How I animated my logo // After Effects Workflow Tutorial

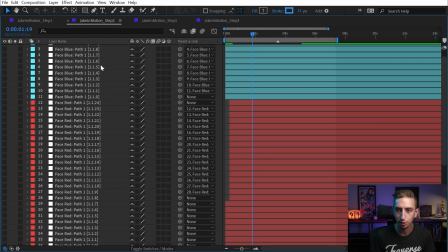[8:12]
So if I unshy my layers and just maximize this for a second, you can see there are tons and tons of nulls,
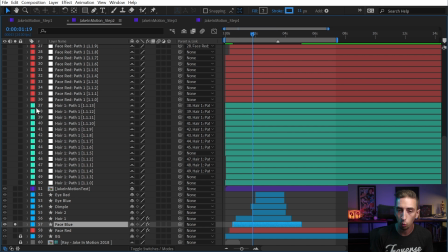[8:18]
and I color-coded them so that I could easily select all of them at once just by clicking the label color and saying select label group.
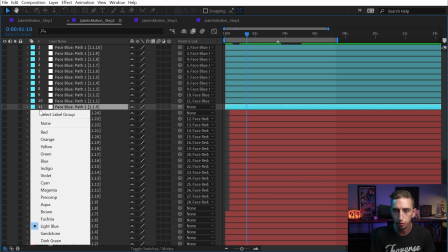[8:25]
Now I actually want the face blue path up here, so I'll select that label group, enable it, and solo it.
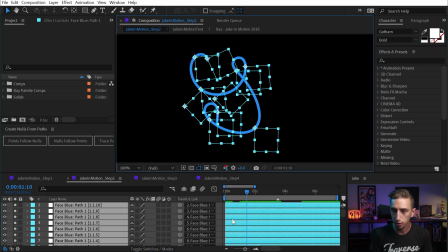[8:31]
And these are the nulls that are driving the animation for this particular path. And I'll show you what I mean by parenting these nulls together.
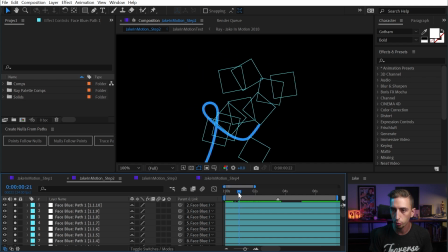[8:39]
If we take a look at the animation as it plays through, you can see that all the nulls are moving, and it seems a little bit complex, but it's just because I've parented every null to the null before it. So there's a parenting chain all along the path animation. So this one down here is the very first point in my path.
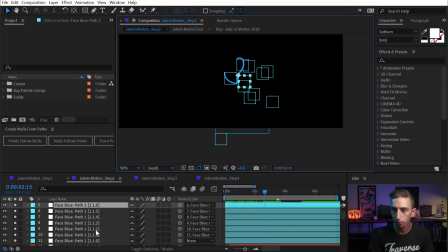[8:57]
And if I go up one layer at a time, you can just see the progression of that path throughout the entire thing.
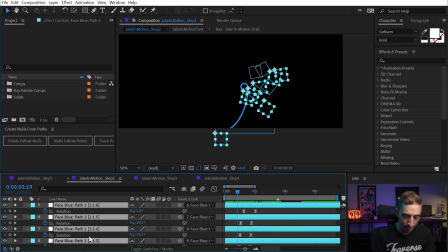[9:02]
And basically each one of these has a rotation keyframe set.
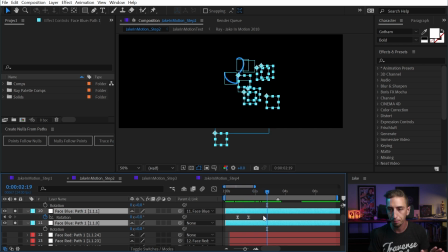[9:06]
So what I did was I went to the final form of the animation after trim paths had happened, and I set a rotation keyframe at 0, at that neutral rotation, and then I just basically cranked it back a little bit all the way down the line.
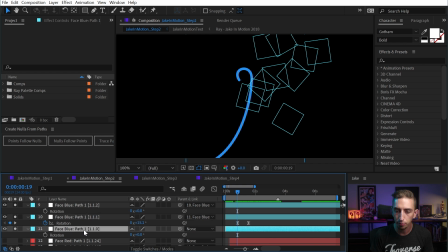[9:20]
So this null right here is parented to the first null. and the null after it is parented to it. And all the way down the line, I just parented the next point in the path to the previous one. So if I rotate this first one, it's going to rotate everything because it's the master parent.
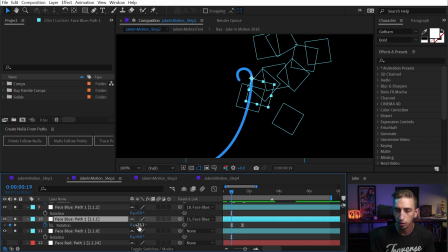[9:37]
If I go to the second one, which has some keyframes on it already, I could rotate it forward or backward as well, which doesn't have too much of an effect at this point because I had the rotation happening as the line was being animated on.
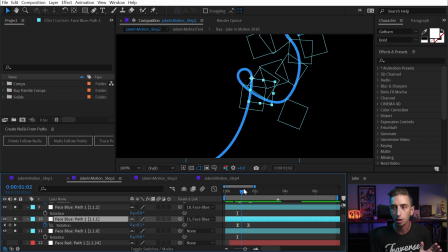[9:49]
I didn't want it to be all crazy and spaghetti-like. I just wanted to have some subtle movement so that you could see this wasn't a static path. But combining this all the way down the parent chain and staggering the motion kind of made it
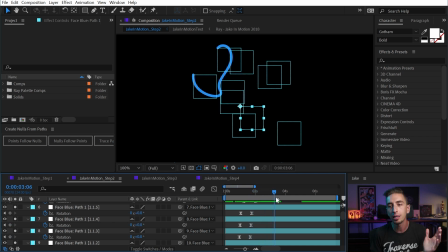[10:04]
look like this line was just gradually moving into place as it got to that final state.
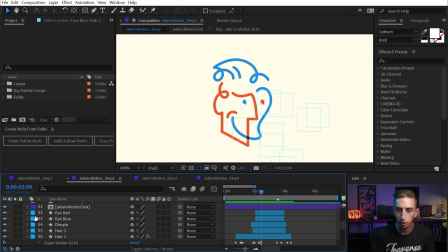[10:10]
And I did that with each of these paths. The same concept through each one. They were all just parented in a chain and then slightly rotated.
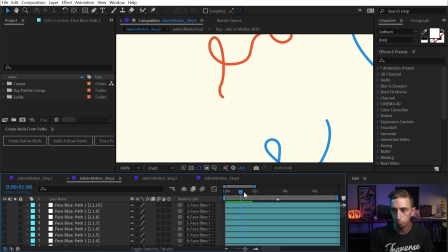[10:18]
It doesn't take a lot of rotation to get a lot of movement. So I tried to be as subtle as possible.
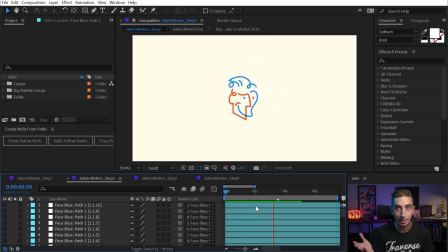[10:23]
And honestly, it doesn't look all that good in this state. I mean, it's fine, but I wasn't happy with it. I knew that I needed more. And that's when I moved to step 3, which is where I added a little bit of camera movement.
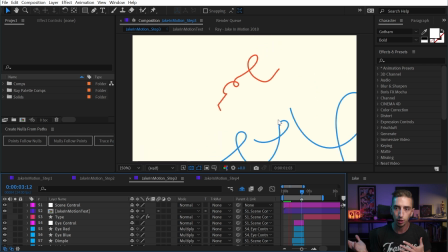[10:36]
It's not really camera movement, it's fake. But basically, if we play this back, you can see that now the logo is not only animating in, the paths have some movement to them, but the entire scene is rotating like a camera is flying through. It's rotating into place, it's scaling in and out, and that gives a lot of life to the entire animation.
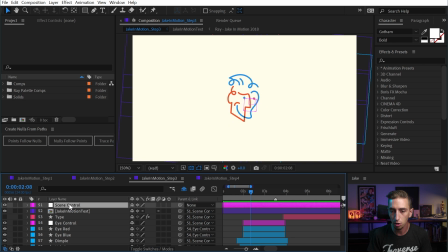[10:56]
And I did this very simply just by using a null object, which I labeled scene control. And if I press U to bring up the keyframes, we can see that there's just scale and rotation keyframes. Since these are shape layers, I was able to crank this up to 300% scale without any loss in quality because they're being continuously rasterized.
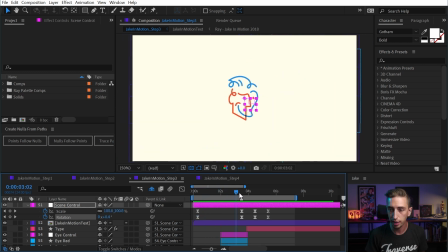[11:14]
You'll always see nice, crisp, clean pixels that way. And it just scales down while rotating to that final state, but then it rotates in the opposite direction, scales up a little bit to kind of give this breathing motion, and then scales back down.
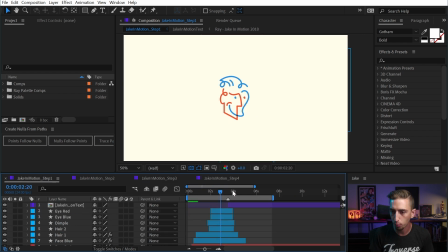[11:28]
Now this is where that text that we saw in step 1 and 2, the lines got thin here and then thick there. You can see how it kind of just changes scale.
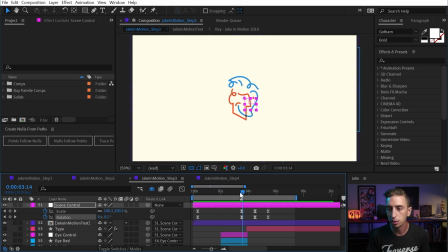[11:37]
That was happening because of an expression that I was using to maintain your stroke width regardless of scale. So because the entire scene is scaling in, I didn't want those lines to get thicker. I wanted them to stay the same thickness. And I did that with an expression written by a guy named Adam Pluff, who actually runs Battle Axe,
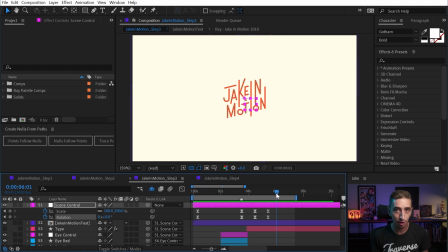[11:55]
that made Rubber Hose and Overlord and a lot of other tools that are just essential to my workflow. But if I go to the stroke width property of any of these shape layers, there are a lot of expressions that are part of Superstroker. But right here, the stroke itself has an expression that I just copied and pasted.
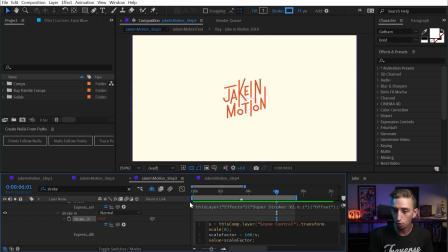[12:11]
And this is actually an outdated version of it. There's an even more updated version that works in a lot more scenarios.
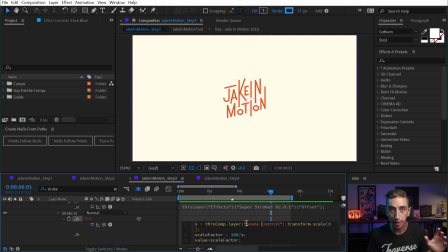[12:17]
But basically, it's taking the scale of that null object, the scene control that's scaling everything up and down, and then it's factoring in the stroke width that we have it set to maintain that size regardless of the scale of that null or the scale of that layer.
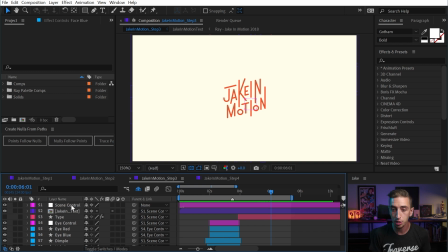[12:32]
And I applied that to every single stroke width on all of my shape layers, including this pre-comp where the text comes on in its own comp.
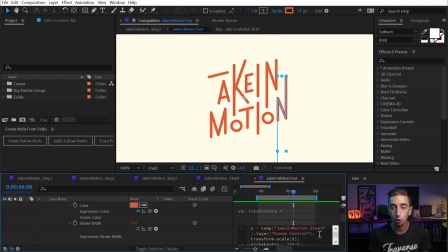[12:41]
I just had to reference the other comp so that it knew to look at the null object in the other comp.
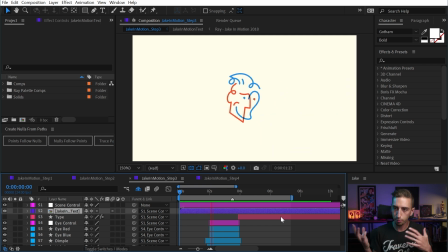[12:46]
So that's how that's built. So let's take a look at this step 3 one more time. Now the trim paths is happening, the create nulls from paths is driving the motion of those paths, and then we have a little bit of scaling in, rotating, so that camera movement adds even more visual interest.
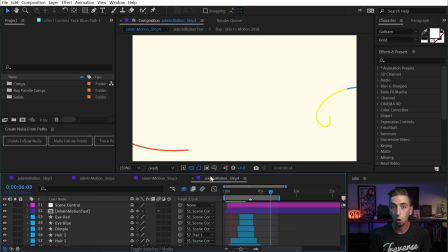[13:01]
Finally, we have step 4, and this is where things look a whole lot more complicated because I have multiple trim paths, multiple strokes happening, all overlapping and giving a lot more visual interest.
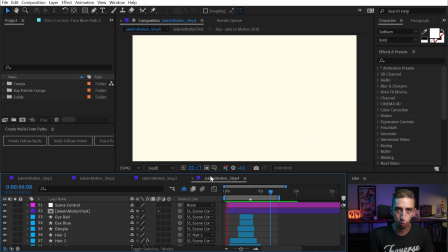[13:13]
And this was the final step of the process, getting it all to work. Like I said, I used my Superstroker preset that I wrote to drive this entire animation, but I'm gonna show you right now how you can do it without Superstroker using the exact same concept.
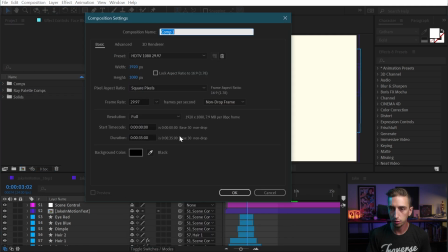[13:26]
So I'm again going to just make a new composition, and we'll just leave it 1920 by 1080 at 24 frames per second.
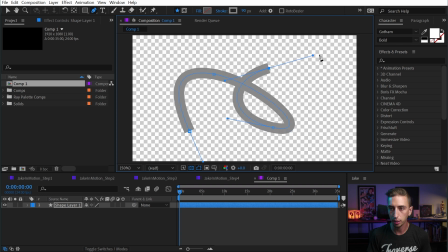[13:33]
And we're just gonna draw another path. So again, I'll just kind of do like a loop. And what I wanna do is just make a white stroke.
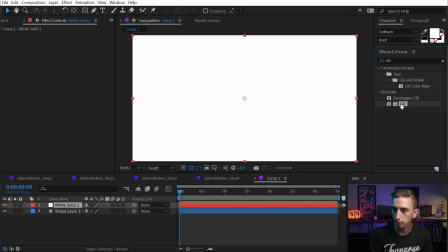[13:40]
Then I'll just add a solid in the background, and we'll fill that with a color, maybe one of the colors from my own color palette. We'll grab this one right here, and then move that to the back and lock it.
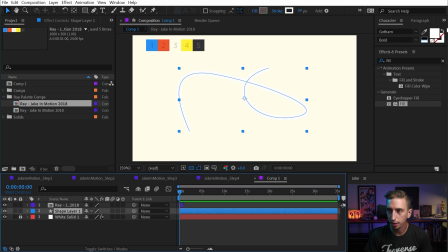[13:52]
And that's super hard to see, so let me just bring those colors out one more time, and I'm going to make that, for starters, this blue color. And I want my caps and my joins to be rounded, so I'm going to change that to round cap, round join. All right, there's my path. I need to add a trim paths to it.
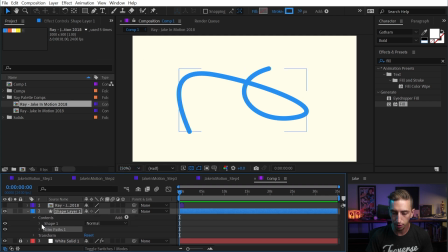[14:11]
So let's go into the shape layer and add a trim paths. Okay, the contents of my layer are just a shape group with a stroke. I don't need the fill. There's the path. And then the trim paths is what's going to drive this part of the animation.
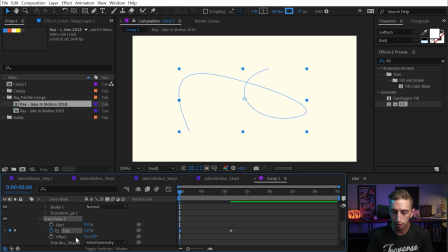[14:24]
Okay, so I'm going to add an end keyframe there, bring it back down to 0, put a starting keyframe at 0, and then 100%. And just move these ones forward. So what we have is this shape animating on and then animating back off.
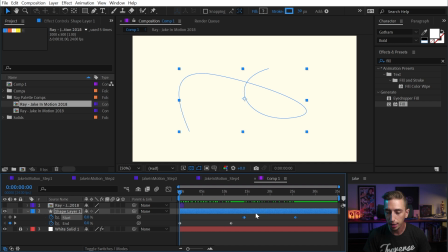[14:38]
Okay, so that's the basics of trim paths if you didn't know it. But now that I have these keyframes animating on and off, I want to ease them. I did not realize how long this comp was, so I'm gonna make this much shorter really quickly. And just bring this nice and tight, zoom in so that we're just dealing with a couple of seconds.
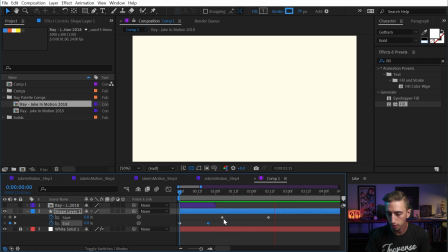[14:56]
And now our line animates on and then animates off. Okay, we can go even faster than that. Just tighten this up one more time and then preview that. Okay, so our line comes on and our line comes off. But this is still a little bit boring,
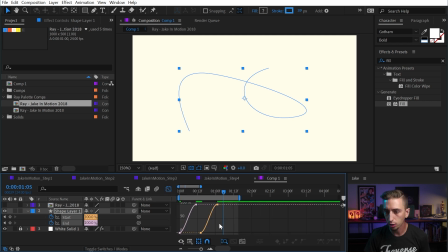[15:10]
so I'm gonna ease all these keyframes with the F9 key on the keyboard and go into my graph editor and then just make this a little bit more extreme. So I'm gonna pull these handles out and now it's gonna animate much quicker. All right, now I'm gonna grab the second keyframes of both the start and the end and pull them forward, so now they're overlapping.
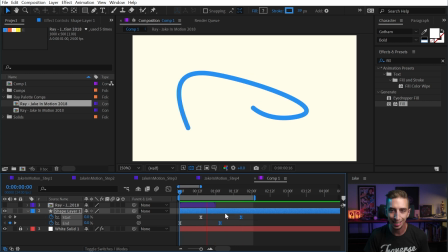[15:27]
And now it starts animating off before it's completely on. And I can even exaggerate that a little bit more if I just extend those keyframes out a bit more. And then maybe change the influence of these handles a little bit so that my shape is a little bit more like this with a gap in the middle. And now I have something that's just a little bit more interesting. Obviously, this is just an example.
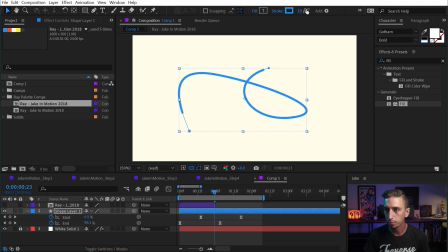[15:46]
There's nothing crazy complicated about this. But I'm gonna change the stroke width maybe to say 20 pixels, just so we have this nice thin line. Okay, now the next step of the process was to give the path a little bit more motion with those nulls.
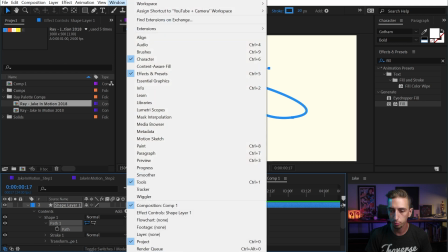[15:59]
So let's grab that shape layer, and go into that path, and then go up to our scripts again and grab create nulls from paths and say points follow nulls.
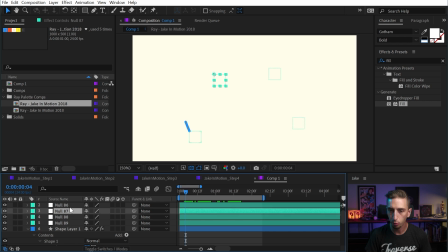[16:09]
Okay, can close that panel up, and now I have a null for each one of my points. So I'm just gonna quickly rename these to be point 1, point 2, point 3, and point 4. And I'm gonna do that parent chain again really quickly.